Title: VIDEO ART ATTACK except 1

Als we doorgaan naar de tweede locatie, hebben wij de inkom van de grote zaal. We zien Peter van der Es.
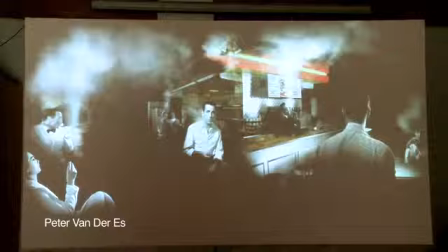(3:42)
Peter van der Es maakt post-apocalyptische landschappen die bijna schilderkundig zijn.
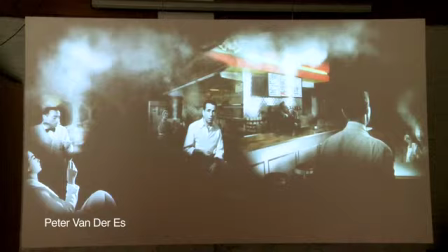(3:48)
Hij knipt personages uit, zoals een schilderpersonage zou schilderen op doek.
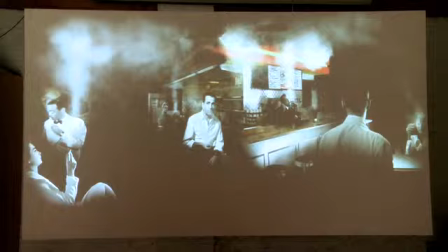(3:54)
Hij knipt die uit Hollywoodfilms en met die spanningsboog van Hollywood narration maakt hij kleine bewegende frames die glitchen.
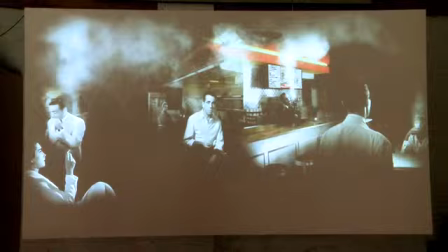(4:03)
Maar er zit intern ook een spanning, er gebeurt van alles. Zijn werk is bijna Edward Hopper.
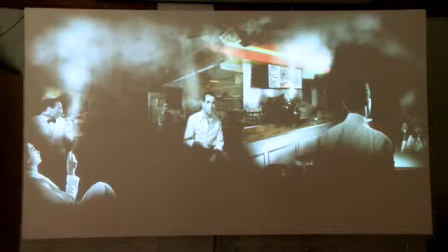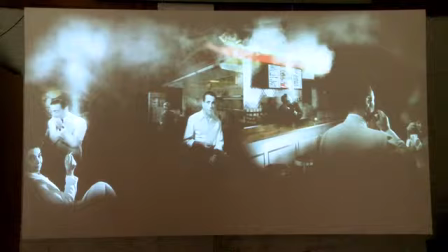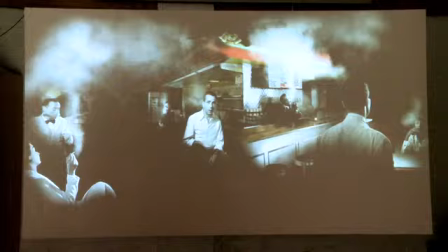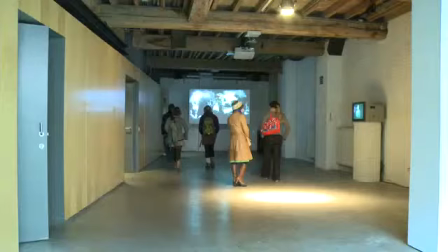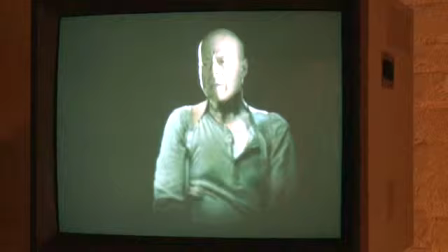(5:06)
Hij doet iets zeer eenvoudig. Hij knipt het hoofd van een gewone Hollywoodster uit.
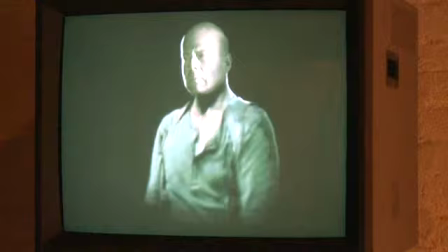(5:11)
In dit geval is het Bruce Willis. Bruce Willis speelt John McClane, Die Hard.
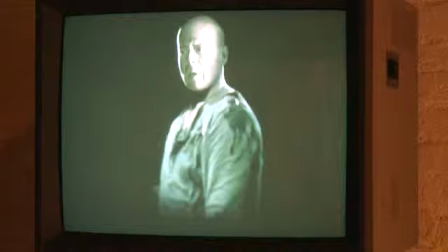(5:18)
John McClane, nooit toont hij enige emotie.
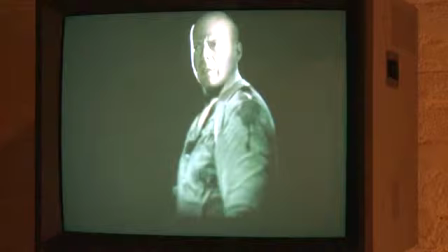(5:23)
Hij streeft naar het oplossen van zijn probleem, namelijk geen totale verwoesting van de mensen.
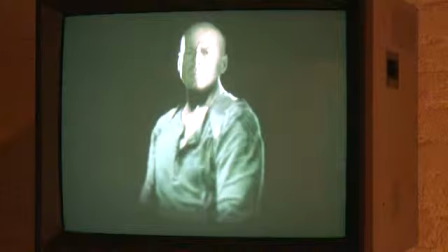(5:30)
Wat doet die Bruce? Die Bruce kijkt weg en hij pinkt bijna een traan weg.
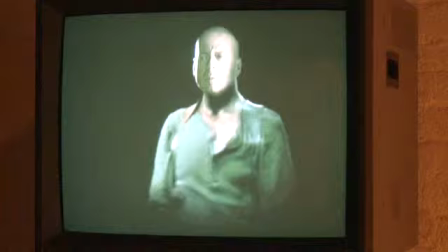(5:37)
En dat is de manipulatie van Peter van der Es, die een Bruce, die een John McClane die uitgeknipt is, blokkeert.
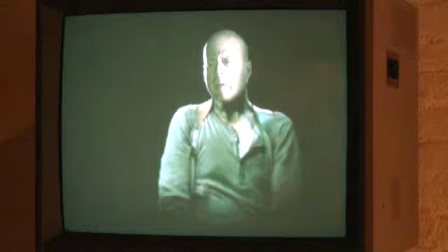(5:43)
Hij laat het lichaam schokken en het schokkende lichaam toont een fragiliteit.
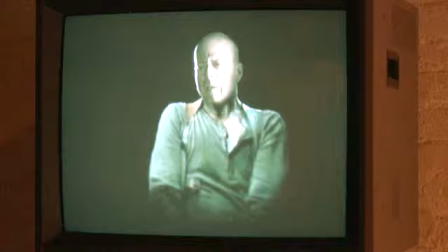(5:49)
Het volledige macho-kader rond John McClane valt weg.
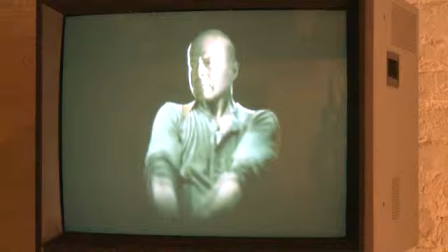(5:52)
En John McClane zelf wordt fragiel, wordt bijna autistisch, wordt gehandicapt.
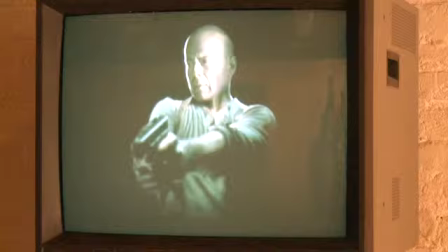(5:58)
Hij pinkt een traan weg, wordt emotioneel en zijn lichaam draait.
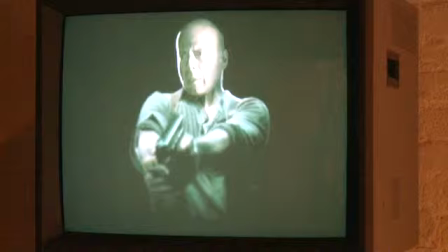(6:02)
En draait zodanig onnatuurlijk weg dat het lijkt alsof zijn hoofd er afgeschroefd zal worden. We zien een decontextualisering van de inhoud van het personage dat Bruce Willis speelt.
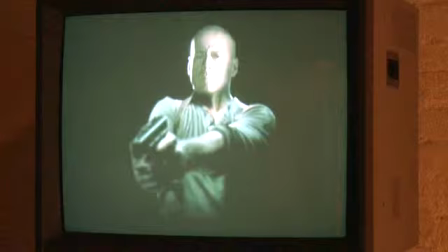(6:17)
En dat is het. Vorm en inhoud in één beeld.